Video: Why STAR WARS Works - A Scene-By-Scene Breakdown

But think about the importance of the sequencing here. For Luke, it's just a new droid.
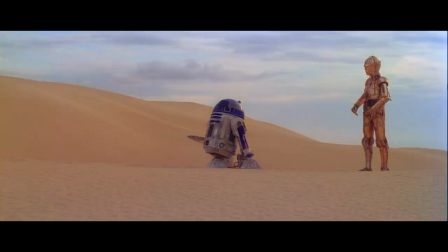But for Threepio in the audience, we've watched this little trash can stumble forward in pursuit for the last 20 minutes. Again, you can never just assume empathy. You have to dramatize the reasons for us to care.
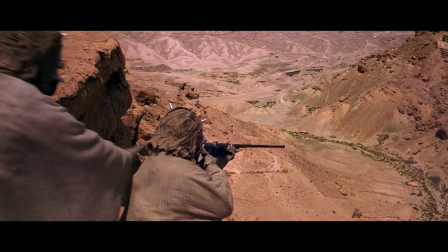So the next morning comes and they go after him. But immediately, there's danger. These scary dudes with bandage wrapped faces are on their trail.
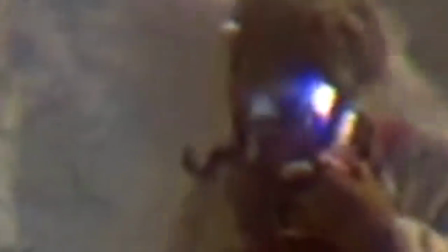Are they mummies? They might be mummies. They could be mummies. We don't know. Quickly, they find R2. By the way, I love the implication that R2 has just been taking these little baby steps all night. Yeah, it's amazing.
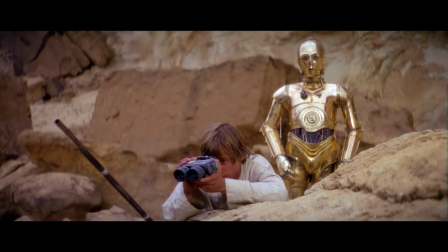But immediately, they read that sand people might be close to them. Luke thinks he's being careful and scouting out from a distance, then BAM!
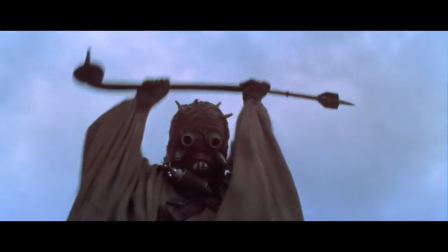I love this moment, precisely because it's the kind of thing we rarely do in action storytelling anymore.
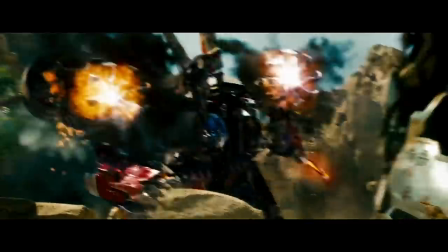We're not sitting back and just observing cool action that some poor, overworked VFX artist had to construct with no real direction.
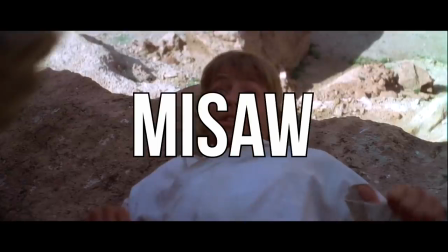These are moments constructed in the mise-en-scene? Mise-en-scene?
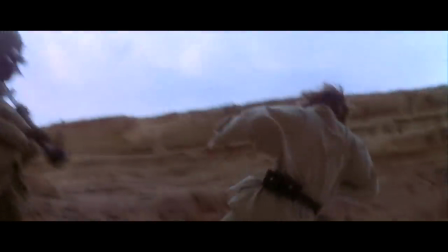My French is terrible. Mise-en-scene! These sorts of moments were written, and planned for, and constructed as great reversals, and surprises,
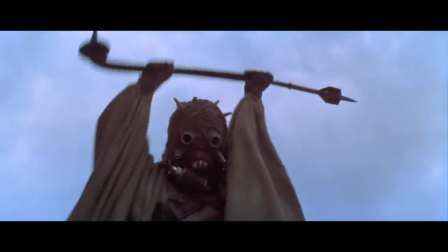and people getting the upper hand on one another, all for great dramatic effect.
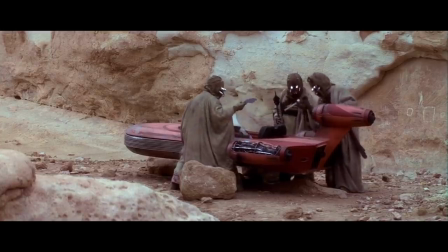And just when you think the sand people have the upper hand, they hear a strange noise, and see the most terrifying sight in the world, an old man stumbling. Okay, it's hilarious, but the situation communicates the right things, right? Because one, it is an old stumbling man, and two, even if the noise was some trick, That old man is still someone to be feared. Also go back to 1977 and remember that this is your most famous actor in the film.
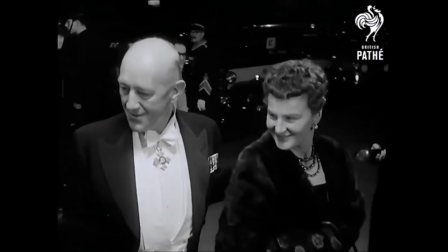Alec Guinness is a name that lends genuine class to the proceedings. And most of the audience will recognize his stature.
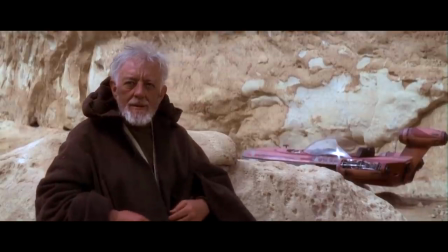So we get this great little reveal where he pulls back his hood and there he is. But beyond the metal layer, it's also a great introduction to his character.
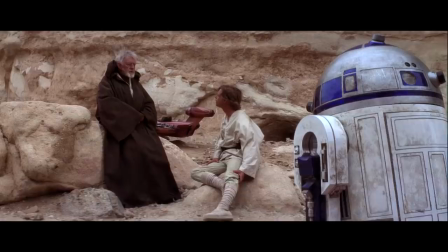He's old, cautious, warm, and kind. He listens and even laughs off the idea that he's not dead yet.
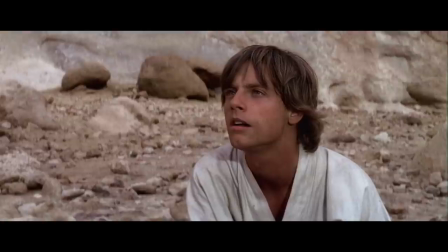Oh, he's not dead. Not yet.
And even in terms of plot, he actually doesn't know what R2's talking about.
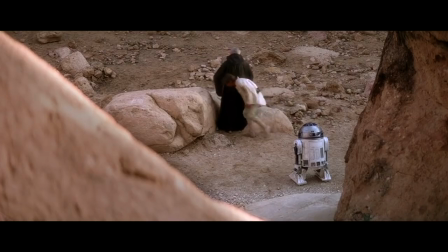But rather than dwell on it, they have to get poor Threepio out of the way and get on the move, which is smart because it actually allows you to divide up the exposition of the scenes.
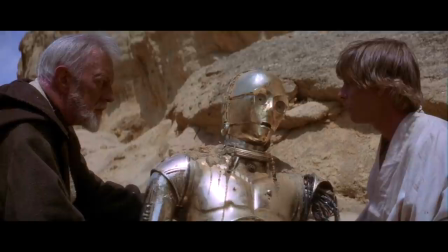It's also crystallizing something with Threepio.
You go on, Master Luke. There's no sense in you risking yourself on my account.
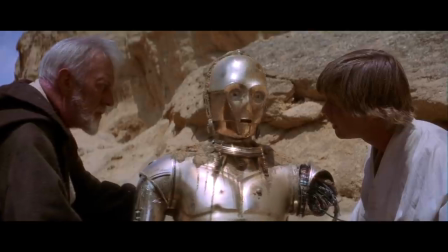I'm done for.
Yeah, Threepio's a big-ass drama queen, and I love it.
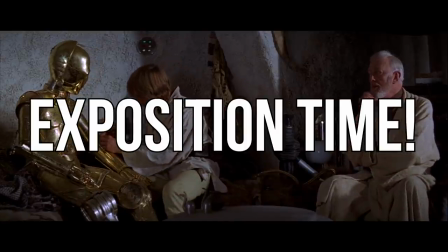So then we sit down for some good old-fashioned exposition time. Now, looking back on the scene, it's very easy to get caught up in the lore of everything,
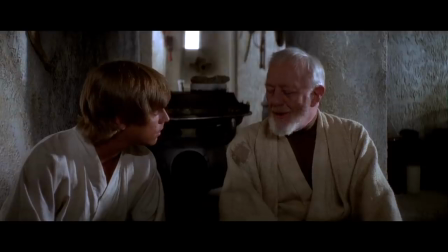the historical details, and judge the scene on how it will become important to later movies and all that.
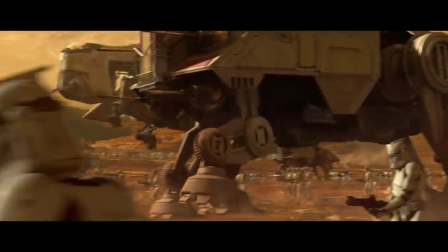Yeah, I don't care about that. That's because lore, which is all the history and logic and left-brain film watching,
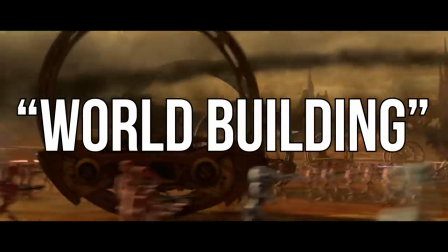I get that a lot of people like that stuff, and it technically helps in world-building, but it's such a small piece to building drama, and sometimes it's even an obstacle to it. Because you have to remember, in 1977, people don't know what those proper nouns meant.
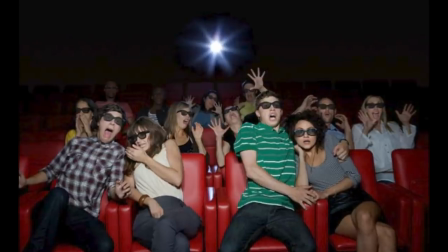They weren't taking notes on Luke's father's job, or the Clone Wars, or how and when he knew Uncle Owen.
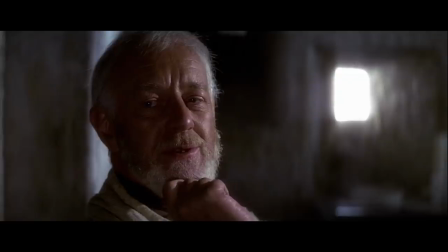No, they just felt the emotion of the scene. They felt Alec Guinness's sense of warmth towards Luke.
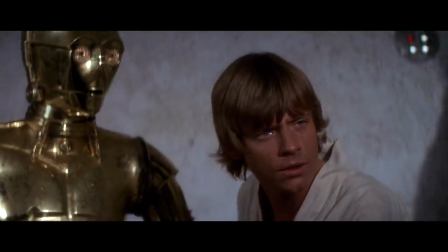And they understood that Luke was realizing for the first time that his father was a more important part of the world than he thought.
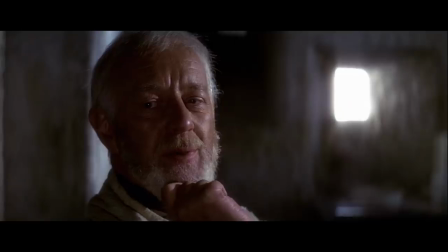He also gets to feel sad that his uncle kept it secret from him. but now he's starting to feel kindness and encouragement, seemingly for the first time.
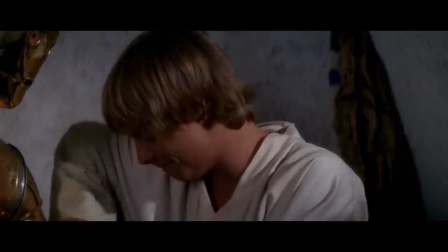I understand you've become quite a good pilot yourself.
He also gets his introduction to the film's main villain, Darth Vader.
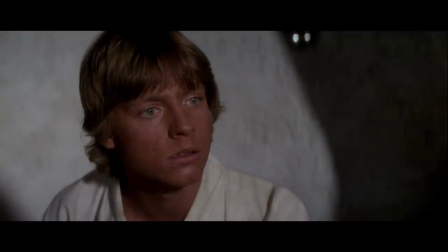He learns that it was this man who killed his father. He learns of a force called The Force.
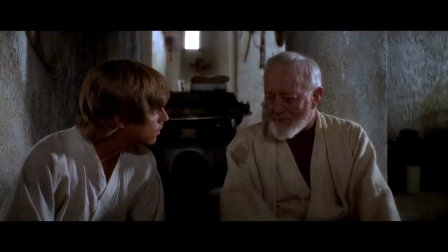And it's not specific. It's vague and mystical enough that we get some idea of its scope without having to resort to science or direct explanation.
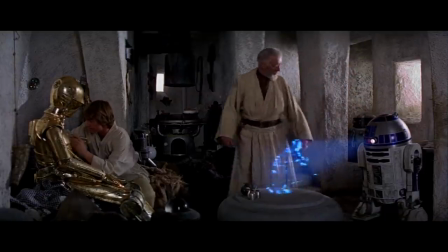And then when we have that understanding, R2 finally plays the entirety of his message.
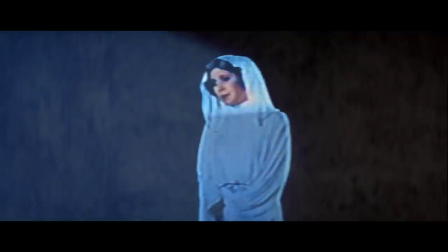Again, it's a lot of plot details, but the important part is simple. An objective.
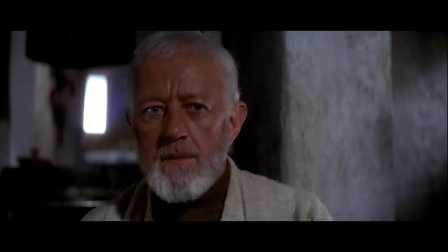Leia needs Ben to get the plans to the rebels on Alderaan.
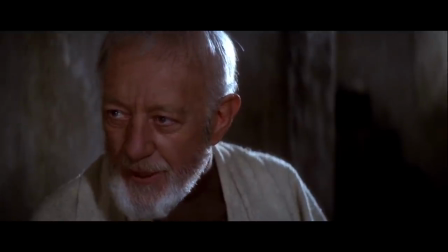And immediately, Obi-Wan begins convincing Luke to come with him to Alderaan. Luke always dreamed of escaping, but this?
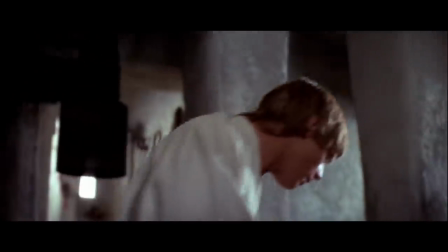No, this is too much. He wants to help, but he also doesn't want to abandon the people who rely on him.
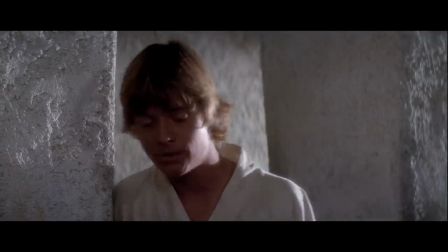And so he resigns himself.
Such a long way from here.
Now this is that famous refusal of the call you hear so much about in storytelling, but honestly, it's often something that's poorly used.
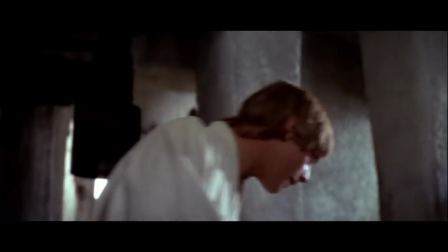It can't just be some perfunctory fear thing, because much more important than the denial itself is us genuinely understanding Luke's struggle. We know how much he worries and fears his uncle's wrath, all of which has been demonstrated dramatically through the story already.
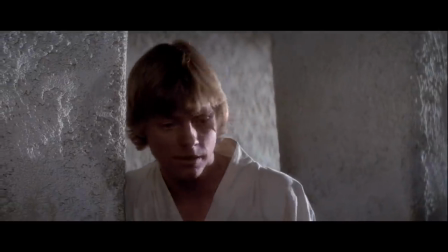So he must say no, we know this. But the guilt lingers in him. But it's right in that moment of impasse, that we have to cut across the galaxy. To the Death Star! Finally, we see it. And note the way they introduce us to it.
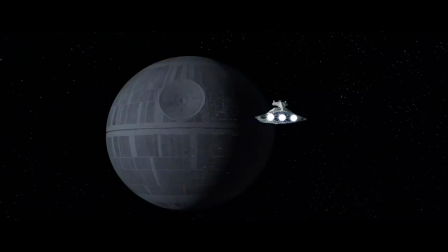By showing us a sense of scale of the huge ship we saw before and now, something that dwarfs that ship in terms of scale. Also note the way we make it 36 minutes into this movie before they reveal it. Why?
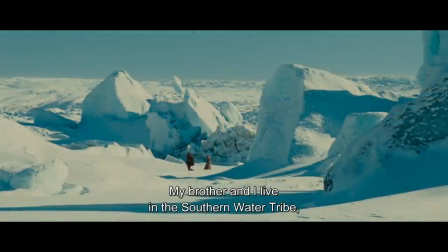Because they don't need to do it any earlier. I never understand why movies are in such a rush to show us things or get bits out of the way early.
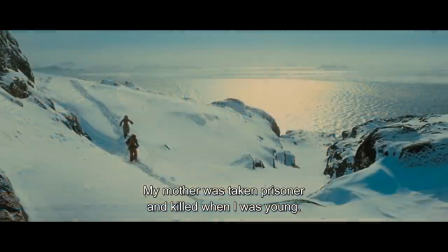Like, they think they have to introduce everything. Honestly, it's boring and perfunctory.
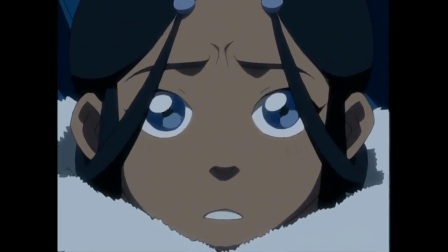Most of the time, you can just guide us through goals, objectives, and conflict in clear and dramatic way, and the audience will be interested.
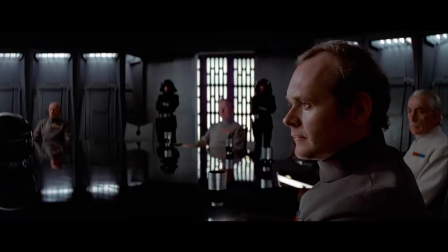That should be the bigger lesson. But now that we're seeing the Death Star, we go right into the boardroom, which is one of my favorite little exposition scenes in cinema history. I say this because exposition is only really boring if you're trying to have one character explain something to another.
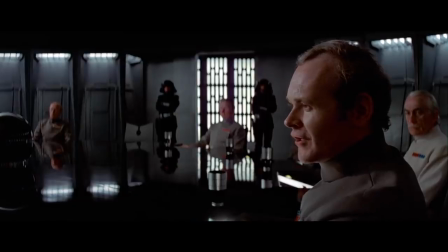Instead, here we get two characters arguing in conflict, aka trying to convince each other, about whether or not the rebellion is valid.
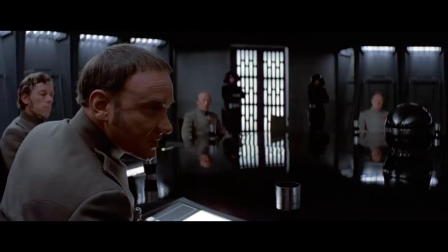There's one guy, fearful, seeing the rebellion as a threat to the station. The other, he's ego-driven and cocksure. I don't know about you, but I love these two stodgy jerkwads. And it doesn't matter that we never see them again.
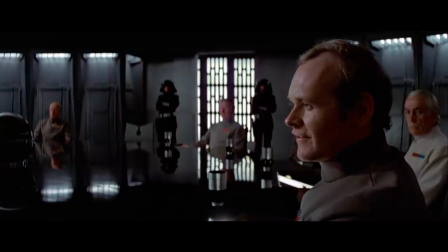Now, a lot of people will tell you it's bad screenwriting when a character never shows up again. And look, it kind of is.
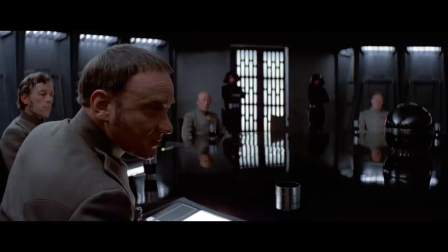But it's not like it's this ongoing habit in the movie. so it's still better than cramming these guys in later for no discernible reason.
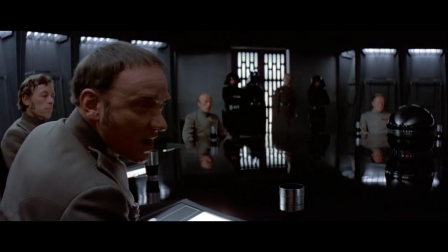More importantly, they set up a great scene turn when Vader walks in with Grand Marf Tarkin,
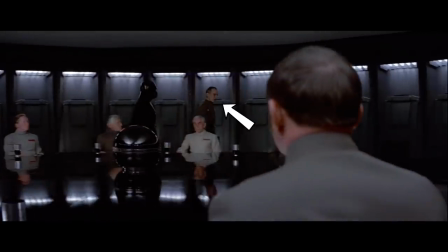and this is important because it establishes that this dude is actually kind of Vader's boss.
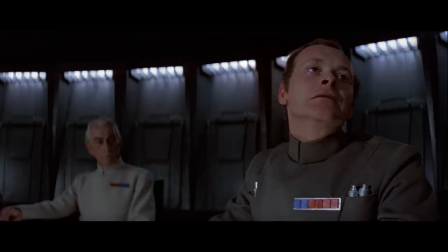Moreover, it allows us to establish Vader's absolute calm, terrifying badassery, as well as his own capabilities with the Force.
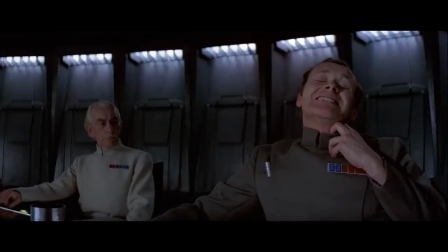I find your lack of faith disturbing.
The other reason this scene is so important is because it humanizes the Empire. Again, that doesn't mean it makes them likable.
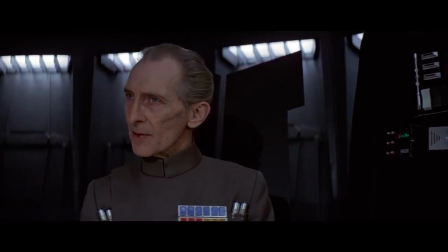What it does instead is it makes them feel like a bunch of realistic people who aren't just some monolithic institution that thinks the same thing.
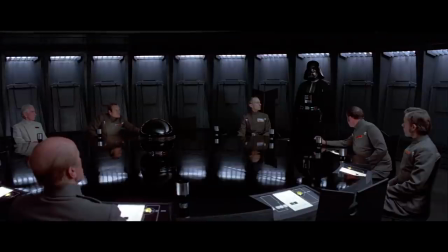In reality, they're politicians and petty squabblers.
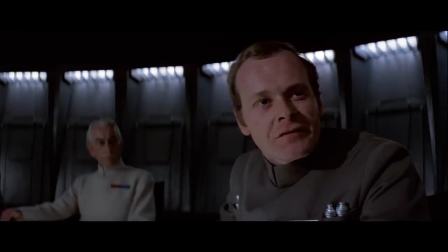This is why we spent all this time talking about the Senate and all these things that we never explicitly saw in the movie. This is really the good kind of lore, because it's not about, like, history and fact.
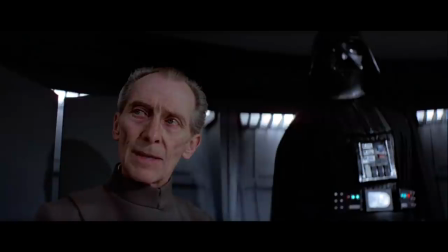It's something that makes the world feel lived in, which is especially important when they start making threats.
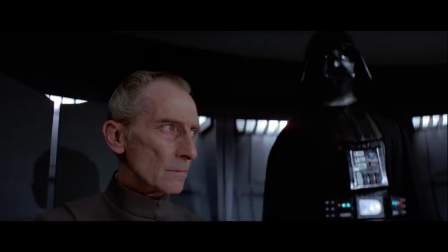We will then crush the rebellion with one swift stroke.
So right as the Empire threatens carnage, we transition to see the carnage they are capable of.
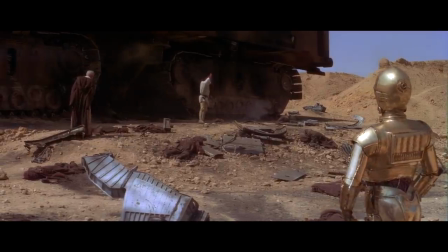Alas, we see the poor Jawas slaughtered. And again, we get this version of the Empire that is trying to hide its malice. In a way, this makes us hate them more than if they were just blindly powerful and acting with impunity.
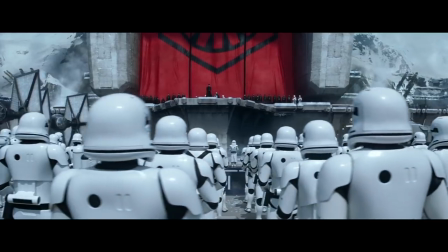Psst, this is a lesson the series is gonna forget later.
All remaining systems will bow to the First Order!
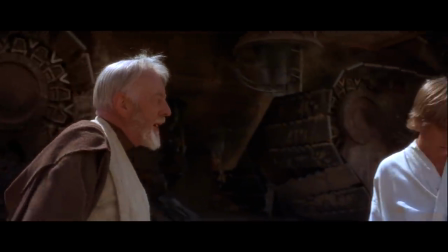But here, Lucas seems to genuinely care about the thematic weight of this stuff.
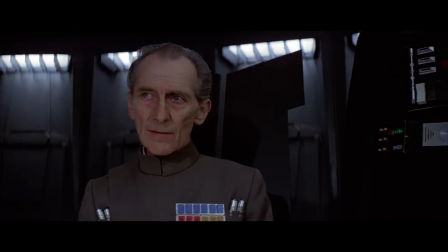He's actually interested in the sneaky, underhanded ways that fascism comes to power, and displays that power.
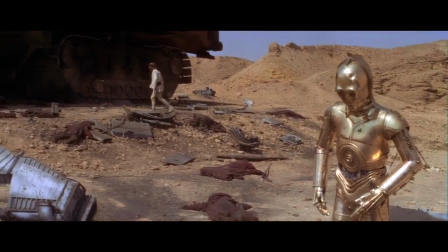And because they killed these Jawas, now Lucas is terrified that his surrogate parents could be in trouble.
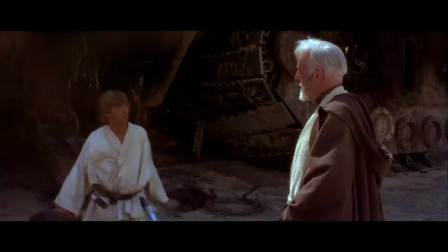If they traced the robots here, they may have learned who they sold them to, and that would lead them back home.
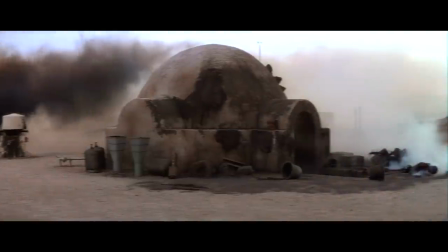Oh, wait, Luke!
He arrives. And, honestly, they're just some straight burn-to-death skeletons.
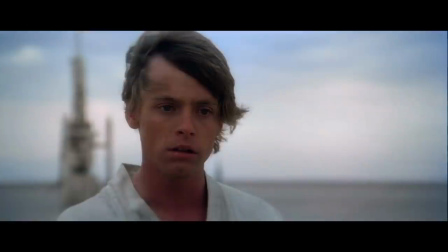I'm not trying to be flippant about it.